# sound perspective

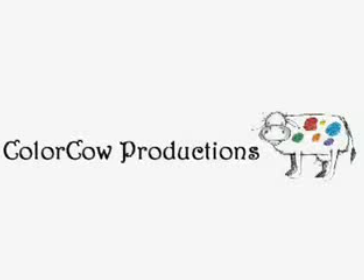Moo! Color Cow Productions.
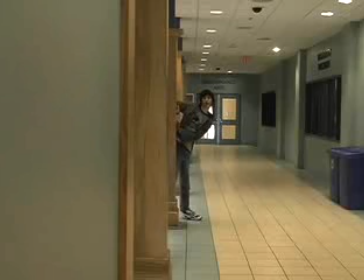Sound perspective is something you'd expect to hear in a specific situation. Things that are close up sound louder. Then things that are farther away.
Blah!
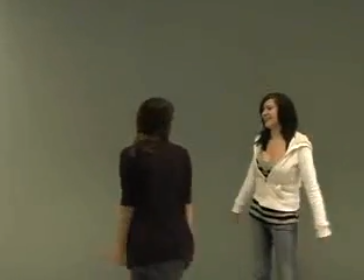That was a much smaller clapping sound than I expected! Yeah, it was! Yeah!
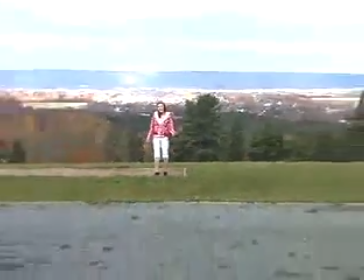Sound perspective also refers to the proximity of the person to the camera. My voice would match the scene much better if I sounded like this.
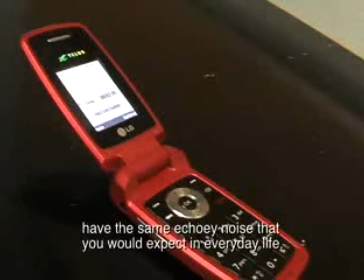Proper sound perspective, a voice on the telephone would have the same echoing noise you would expect in everyday life.
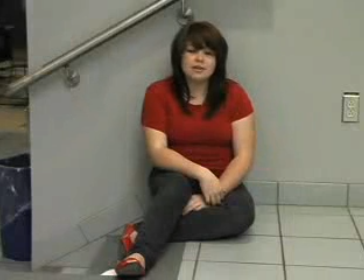The ambient sound is similar to sound perspective. It gives the illusion that there is background sounds there that may not be there in the actual situation. Right now you may think that I'm in a hall full of people, but by adding sounds into the video during the editing process, you can make it appear that there are things in the background that aren't there.
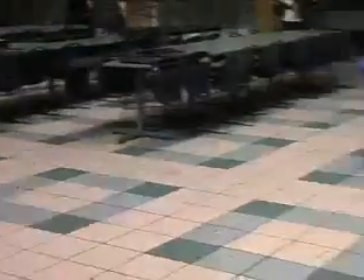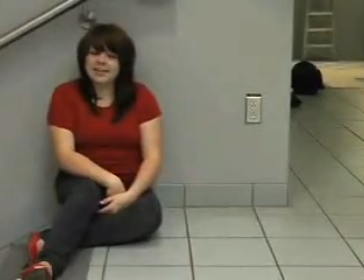So there you have it. Adding hall noises into the background makes it appear that there's people in the hall. This is ambient sound. So remember, no matter how much equipment you have, your movie isn't going to sound right without proper sound perspective.
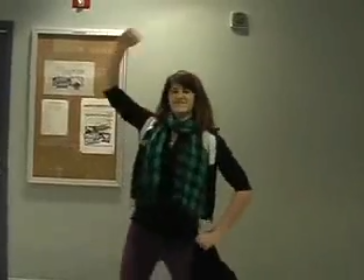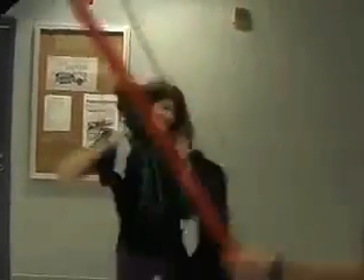Oh
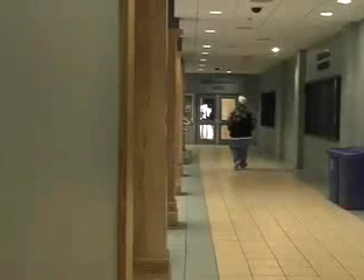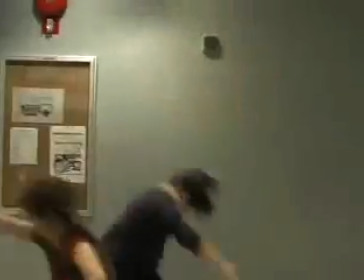god, there's someone coming! No, wait! Ah! I got a search right!
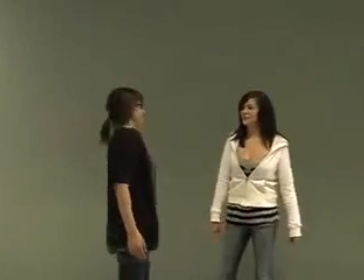Yeah, but like damn, pause! yeah perspective
perspective of Sam Sam presented is a perspective of Sam